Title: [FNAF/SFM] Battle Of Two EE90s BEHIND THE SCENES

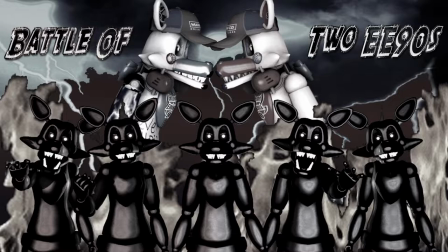8:09 or he would have been like something that was like a split remnant for like when extreme first got turned into an animatronic there was like a split uh magic particle that like somehow bounced off and like somehow heal would
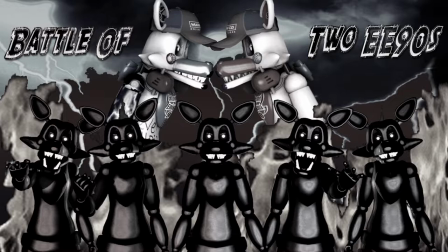8:25 have like grew up as as a small animatronic and then start growing till he's a full-grown animatronic like extreme but that just seemed like it was going to be way too weird and wouldn't make any sense so i just went with that heel
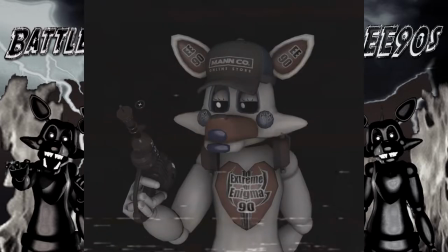8:41 came from another universe and also with the portal gun my sfm series
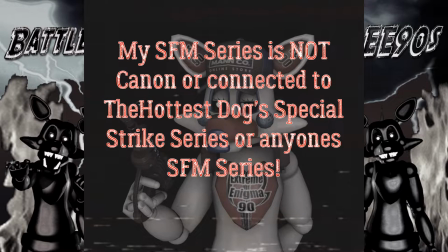8:47 is not canon or tied to the hottest dogs special strike series and is not tied to anyone else's
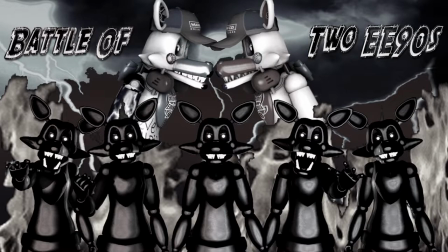8:58 sfm series it's all like my own universe because I don't want to have crossovers because I don't want people to think that my series is tied to like or is an alternate universe to like Special Strike or anything.
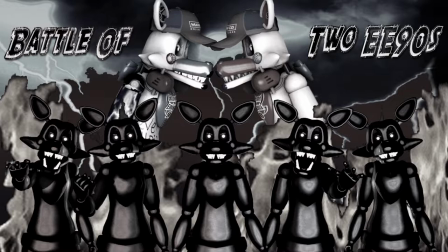9:14 Also my series is not going to be canon to anyone else's SFM series unless if I say so and we could try working something out.
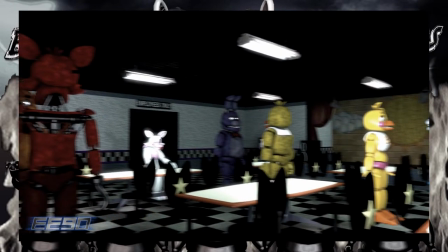9:23 I'll also say there was a few scenes that were probably not animated well such as like with
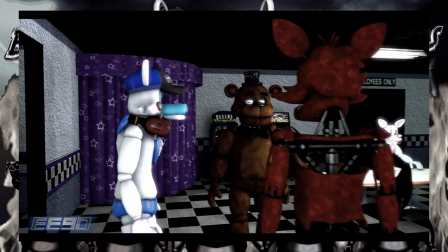9:27 the posing I didn't have ideas for the generic posing
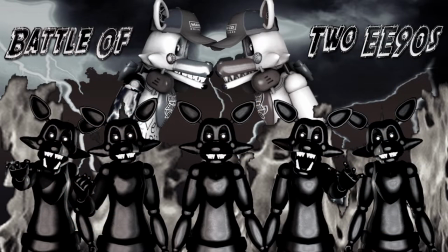9:32 I could have done a lot better and even though the one scene with my character walking up to Freddy wasn't that well animated yeah it was
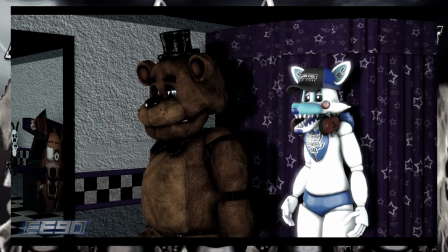9:41 kind of slightly a bit rushed because I didn't have a lot of motivation and I was
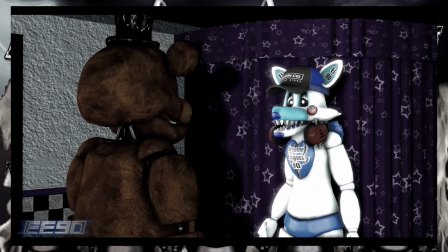9:47 just trying to get all the scenes done as soon as possible also the scene with the demon Clones.
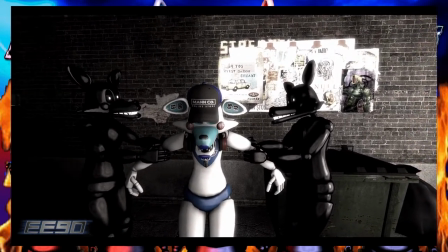9:54 I will explain why it was almost like similar to like the St. Patrick's Day special from The Hottest Dog.
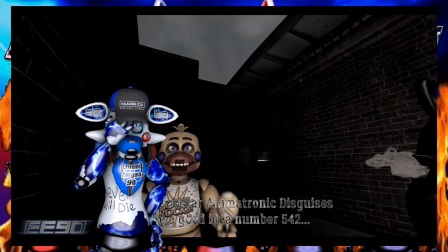10:01 Now if The Hottest Dog sees this, I apologize. I wasn't meaning to steal this idea from you.
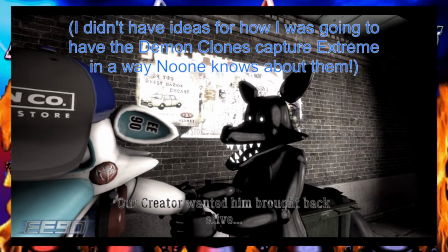10:08 I just didn't have ideas for like how I could have the Demon Clones capture Extreme.
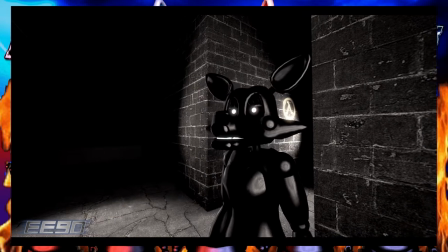10:15 I mean, I would like to say it's a reference, but I just don't want to get a lot of hate for this.
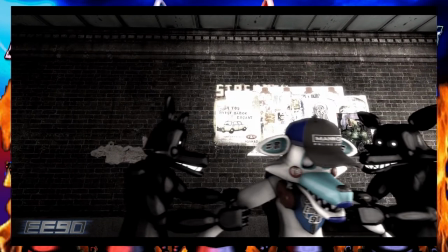10:23 Now, I know I shouldn't have done this type of scene, but I just didn't have ideas.
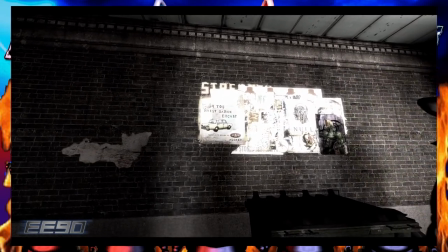10:28 And I didn't want to take, like, some ideas that people would suggest to me.
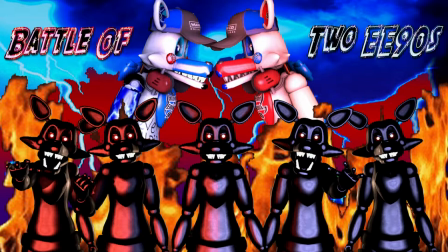10:33 Because then some of those people would want credit for those ideas. I did try to make the whole idea of the scene as original as I can. I tried to make everything else original. And I was going to change some of those scenes that may have been slight references to, like, other animations and stuff.
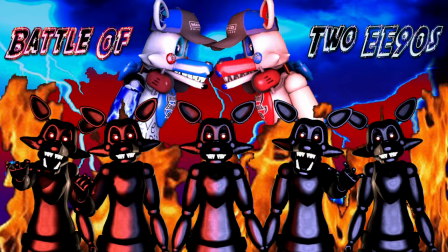10:53 but I just didn't have time or ideas. Another thing I'll mention, the whole WWE 2K22 scene,
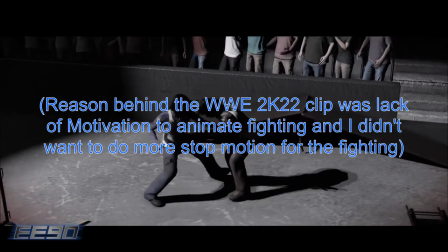11:03 I know it may have not been the best decision to use that to replicate like the fighting,
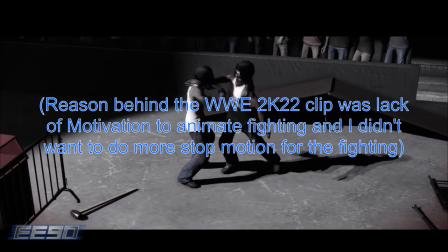11:10 but I just didn't have time to like animate all the fighting I wanted.
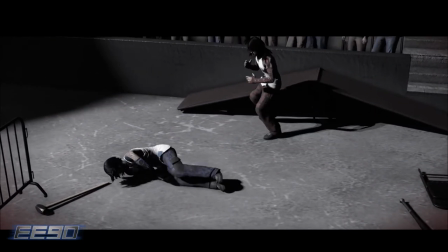11:16 And even if I did animate the fighting, it was just going to end up being stop motion.
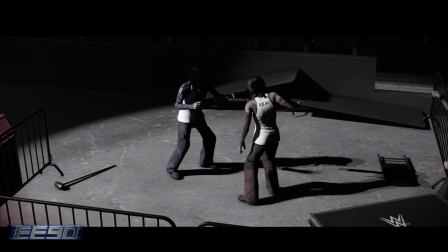11:20 And I just thought, no, I don't want to use too much stop motion in this because it's going to drive a lot of viewers away.
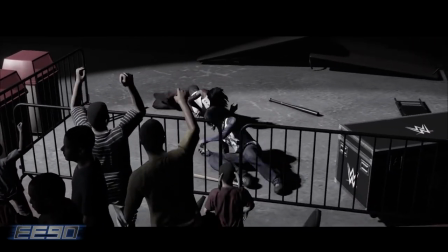11:29 So I just had to do a whole thing in WWE 2K22 not just to fill in like the whole spot of
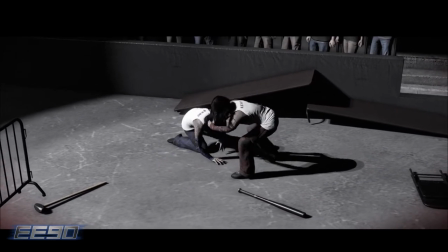11:37 like to replicate the fighting but but also just to show off like my interest with professional wrestling.